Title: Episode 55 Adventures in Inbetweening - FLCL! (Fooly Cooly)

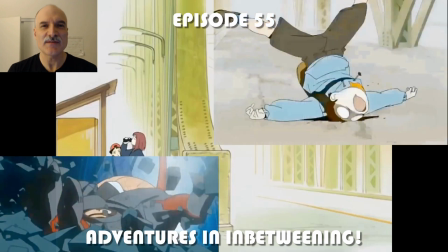0s
All right, welcome to episode 55 of Adventures in Inbetweening.
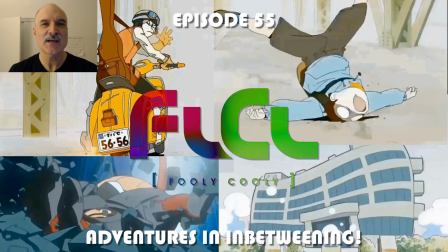3s
Today we are looking at FLCL Fooly, Cooly, a bizarre and interesting show from back in 2000.
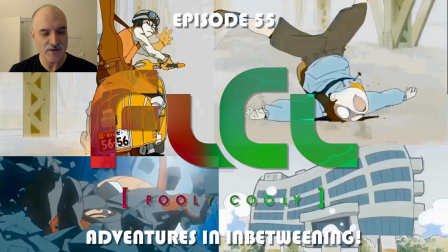9s
It only ran for 6 episodes, but it's gained a cult following. We'll look at 30 seconds from the first episode.
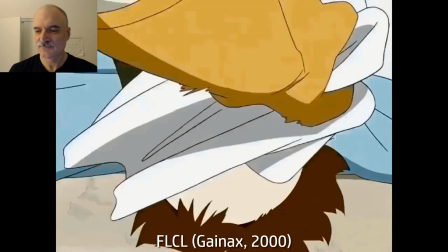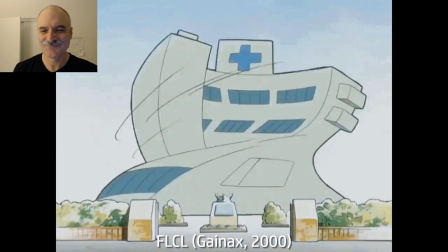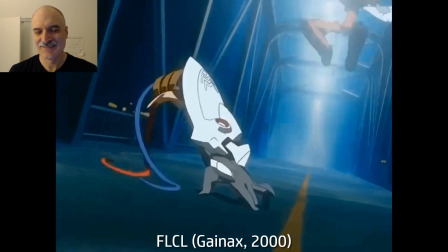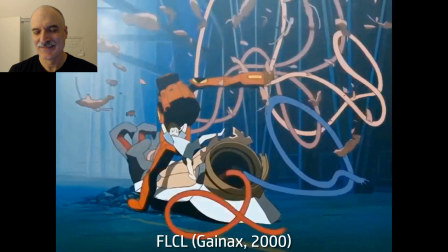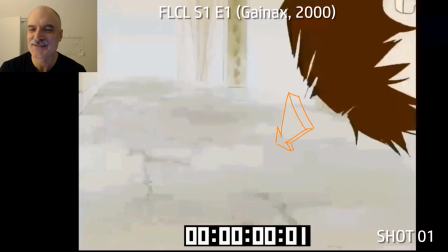45s
Okay, it's hard to believe that's all from the same episode of a show. Wonderful animation.
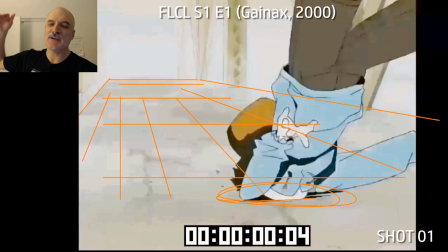50s
Let's have a look here. So Naota is coming into the screen from screen right in perspective, going away from us.
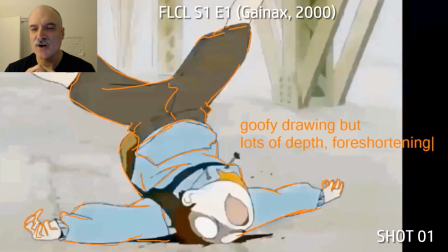57s
He just got knocked in the forehead by Haruko's guitar. Got all kinds of wonderful, goofy drawings here.
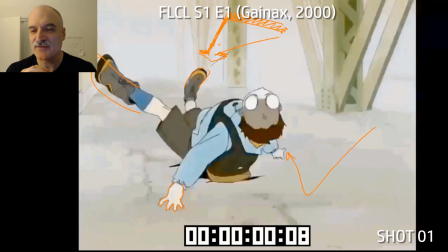64s
Just the eyes just completely over-exaggerated. Look at these hands in these strange poses.
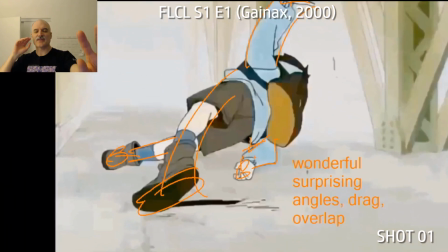70s
The way that the feet are drawn, you see this one foot is dragging behind and the other one's kicking towards us in perspective there.
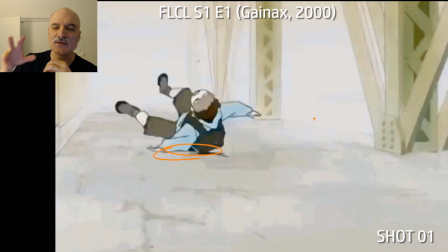78s
Look at the silhouettes. That's just such clarity going on here as the character tumbles away from us.
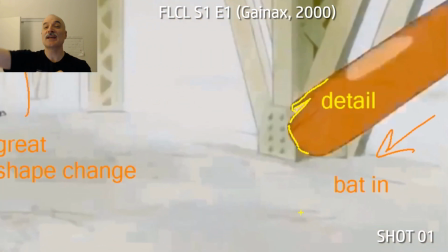85s
And then we get this pose here where the legs are trailing behind. The legs are going to kick up. That's happening just at the same time as his bat's coming in.
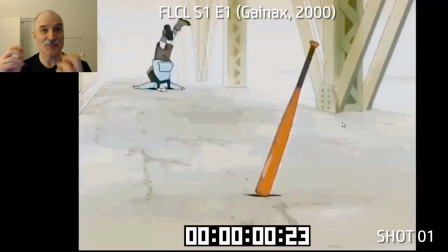92s
Look at the detail on that bat. Now, based on the detail, it's a wooden bat, but they give it an aluminum bat sound, which is funny.
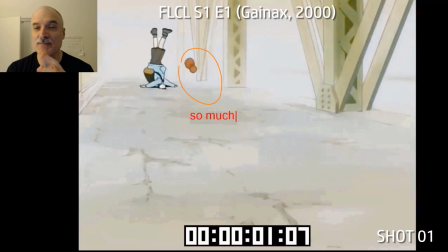99s
It's just kind of more interesting, I guess. Now we've got the bat with all this crazy shape change, but now
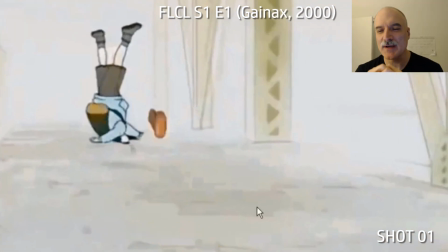106s
Naota has very little shape change as his feet are going up to the top there. All this crazy foreshortening on the bat.
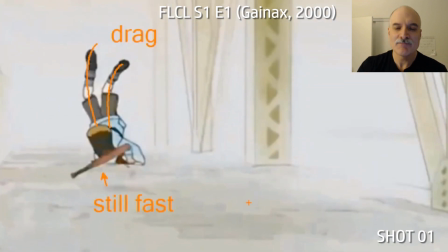112s
It's moving fast. Naota is moving slowly. Bat's still moving fast. Now the legs are starting to drag down here.
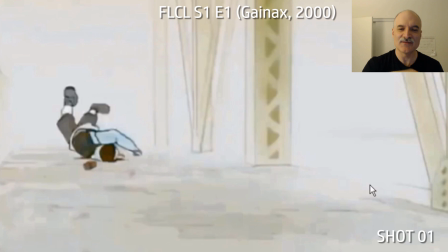119s
Bat gets slow now, Naota can fall quickly, and then the bat does a little bit of a bounce at the end there, and once that's all settled, then we get the bat, clear, oh, look at the clear silhouette on the final composition here, just wonderful, again, a really strong silhouette on Naota,
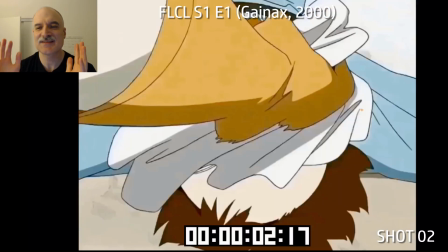138s
a strong silhouette on the bat, just excellent use of space there in that entire shot.
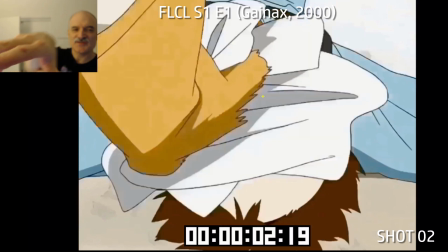143s
So here we've got this really strong foreshortening of the hand coming in there.
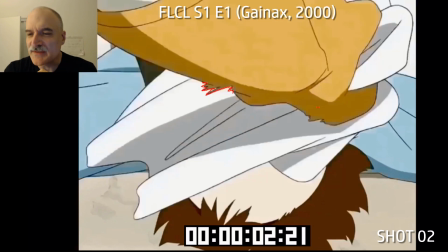149s
Joop, joop, joop, joop, joop. Got the handkerchief back and forth, literally.
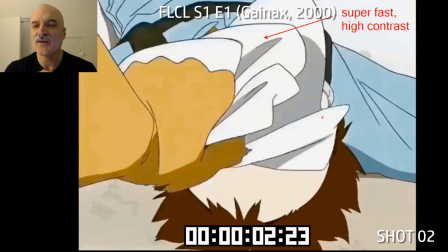154s
Two frames. There's no in-betweens there. It's just high contrast, changing shape, getting as much done as fast as possible. And it's just all about creating the impact that something crazy fast is happening.
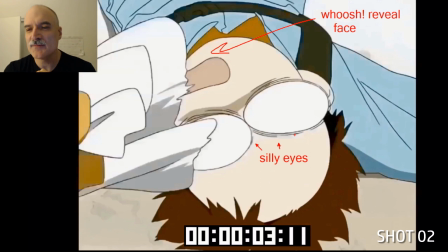170s
And then whoosh, off in one frame, revealing the face here, crazy eyes still.
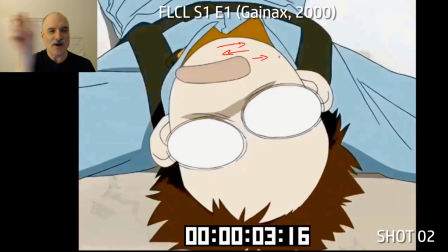174s
The everything settling, the hair, the eyes, the mouth is still going boop, boop, boop, boop, just like the handkerchief was.
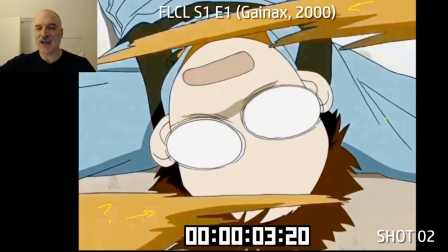181s
And once that slows down, then we have these two shapes come in. We don't know what they are.
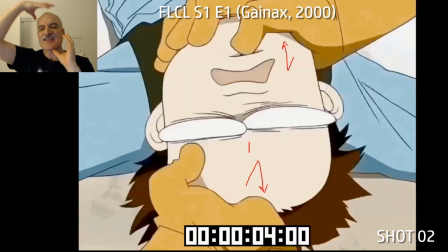185s
Turns out that they're hands, boom, grabbing the head, squashing it down, rebound, stretching it up. And that's how the shot ends. It's just go, go, go, go, go, go, go until the cut.
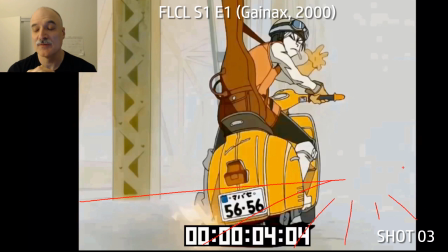196s
Just setting us up for, wow, we don't even quite know what's happening here. So here we have very minimal movement, just the hand waving and the exhaust from the motorcycle here,
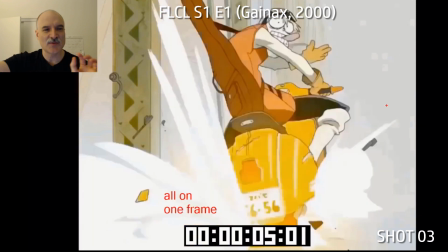208s
and something's happening, we don't quite know what it is, just a little bit of movement here, a little bit of movement here, and then suddenly everything changes.
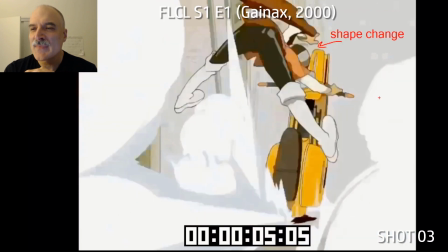216s
We got all this smoke coming out, we got this funny face on Haruko holding that for 4 frames, and then going boom into the maximum shape change here.
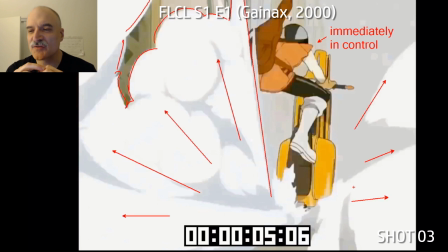225s
She's immediately in control as she goes off on her moped.
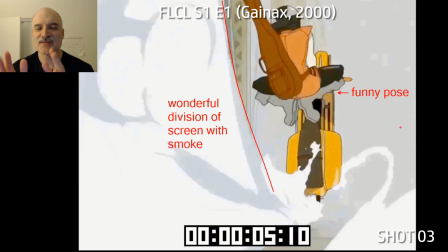227s
Look at the smoke coming up on screen left here, dividing the screen with the smoke on one side, character on the other side.
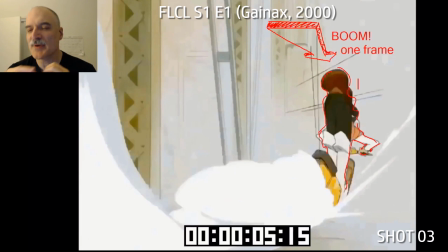234s
Funny pose here, lots of contrast, popping forward in one frame, feet on the motorbike,
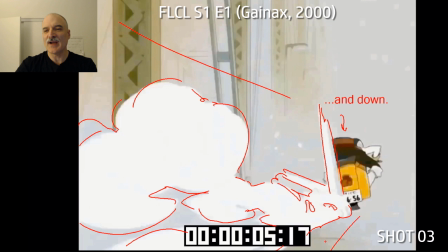241s
coming down there in control, tight silhouette on the right, have all the smoke trailing behind, and then boom, a second explosion.